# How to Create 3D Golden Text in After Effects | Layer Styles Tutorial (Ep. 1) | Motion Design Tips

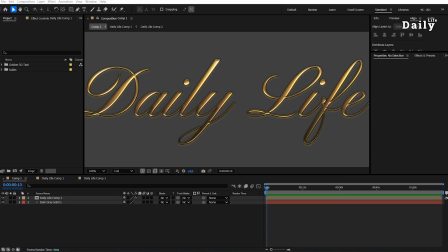0:12 Jay. Welcome to another episode of the daily life of a motion designer. Today, we are diving into something super exciting: how to use layer styles in After Effects to create a stunning 3D golden text effect.
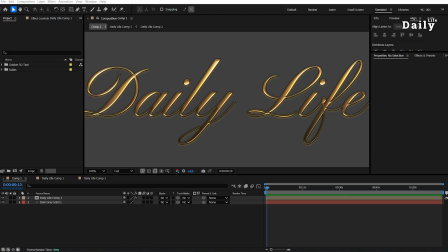0:27 This is the first part of a series, so stick around as we build up your motion design skills step by step. If you've ever wondered how to add depth, shine, and touch of elegance to your text, you're in the right place.
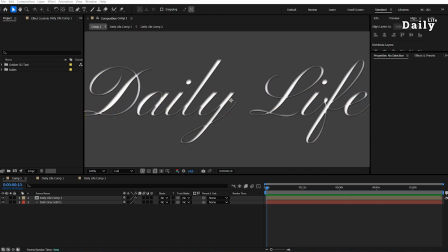0:41 We'll explore some powerful tools like Drop Shadow, Bevel and Emboss, Gradient Overlay, and more. Whether you are a beginner or pro, you'll come away with practical techniques to elevate your designs. Let's get started. Grab your coffee, open After Effects, and let's create something amazing.
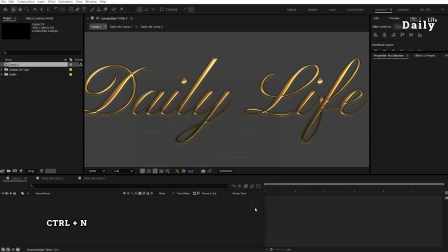1:00 Create a new composition. Add a solid layer as the background.
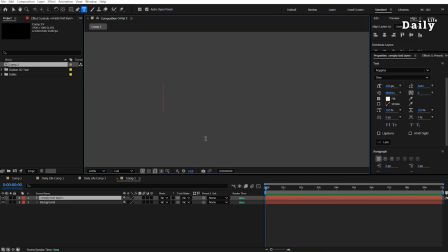1:09 Write something like daily life. For these, I'll use a script font.
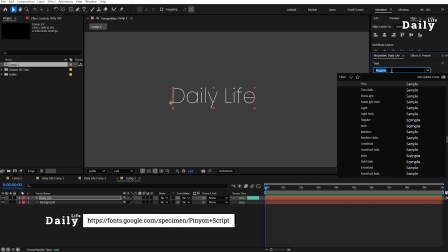1:15 I've chosen Pinion Script from Google Fonts.
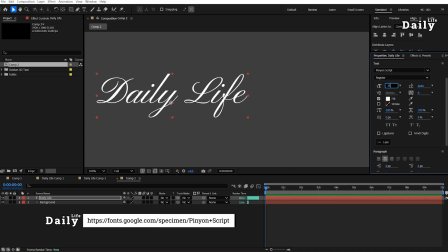1:19 Adjust size or colors as needed, though we will changing the color shortly.
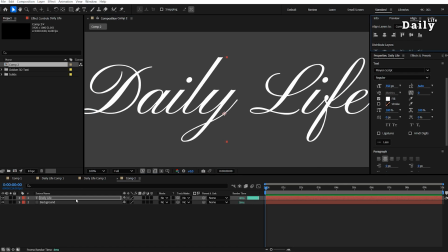1:25 Move the text to the center of the composition and pre-compose the text layer.
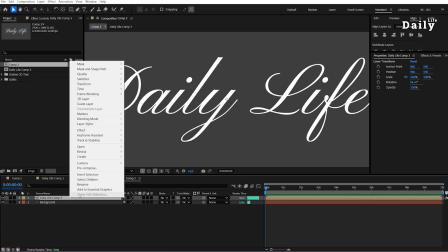1:29 Now right-click on the pre-composed layer and open the Layer Styles tab.
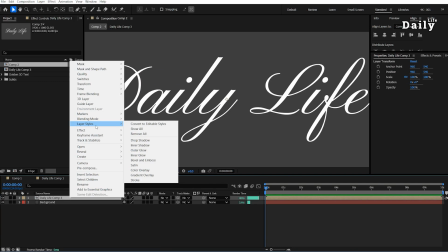1:34 What are the layer styles in After Effects? Layer styles in After Effects are a set of visual effects originally from Photoshop applied to layers to enhance their appearance. They allow you to create effects like drop shadow, glow,
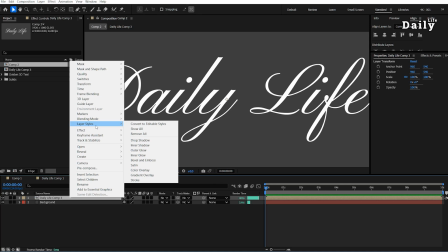1:50 bevel and emboss directly on layers without adding extra layers or using additional effects. These styles are non-destructive, meaning they can be adjusted or removed at any time.
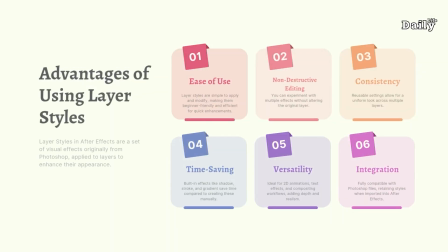2:02 Advantages of using layer styles: ease of use. Layer styles are simple to apply and modify, making them beginner-friendly and efficient for quick enhancements. Non-destructive editing. You can experiment with multiple effects without altering the original layer.
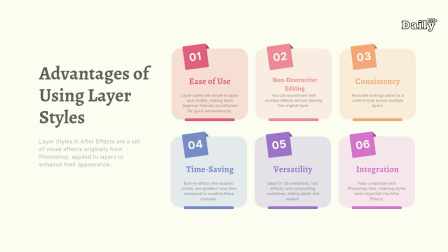2:21 Consistency. Reusable settings allow for a uniform look across multiple layers. Time saving. Built-in effects like shadow, stroke, and gradient save time compared to creating these manually.
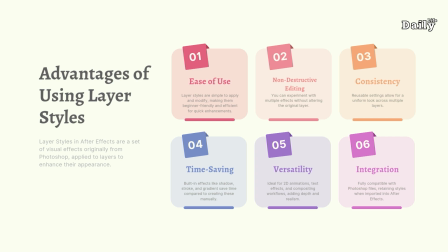2:35 Versatility. Ideal for 2D animations, text effects, and compositing workflows, adding depth and realism. Integration. Fully compatible with Photoshop file, retaining styles when imported into After Effects.
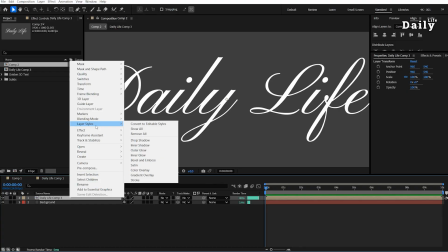2:50 Now let's apply these techniques to our project. Select Drop Shadow.
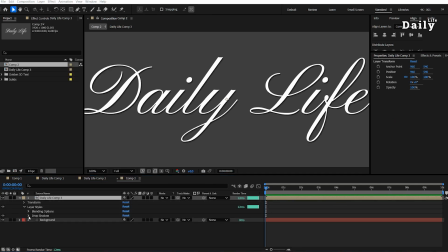2:55 A drop shadow adds depth by creating a shadow behind a layer, making it appear as though it is lifted off the background.
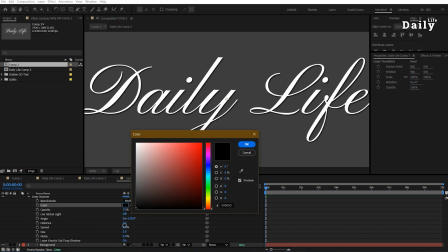3:04 Adjust the following settings. Set color to black. Reduce opacity to around 66.
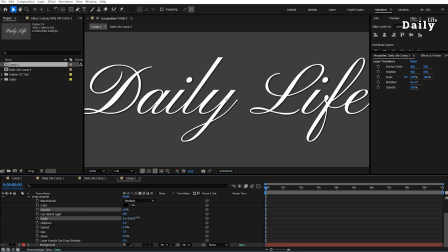3:10 Turn off global light. Change shadow angle to 90 degrees. Set shadow distance to approximately 1.2. Adjust the spread to around 14. Set the size to 5 for a clean, soft shadow.
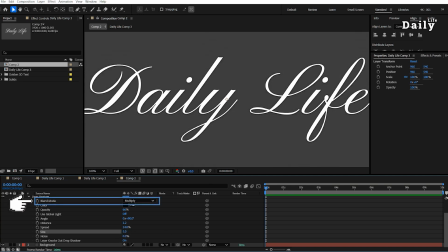3:27 And lastly, set Multiply for the blend mode. Multiply darkens colors by making white areas of the blend layer transparent while intensifying darker colors. You've successfully added the outer shadow. Great job!
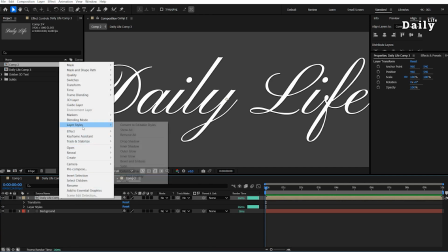3:43 Next, right-click on the pre-composed layer again and choose Inner Shadow from the Layer Styles menu.
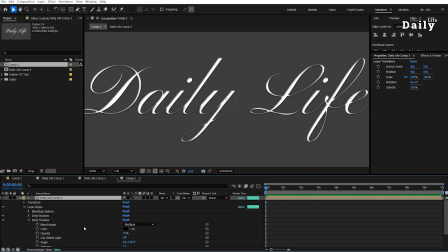3:49 Inner Shadow adds a shadow along the inner edges of the layer, creating a recessed or indented appearance. This effect enhances depth and realism by simulating a light source casting shadows inside the object. Adjust the following settings. Choose Multiply for the blend mode.
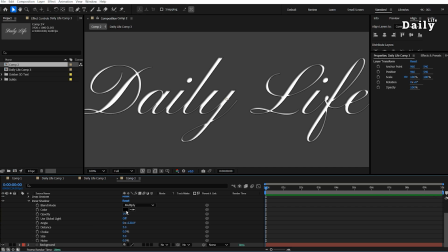4:08 Set color to black. Reduce opacity to 66. Set shadow angle to -90 degrees opposite the outer shadow for consistent light direction. Set distance to 5.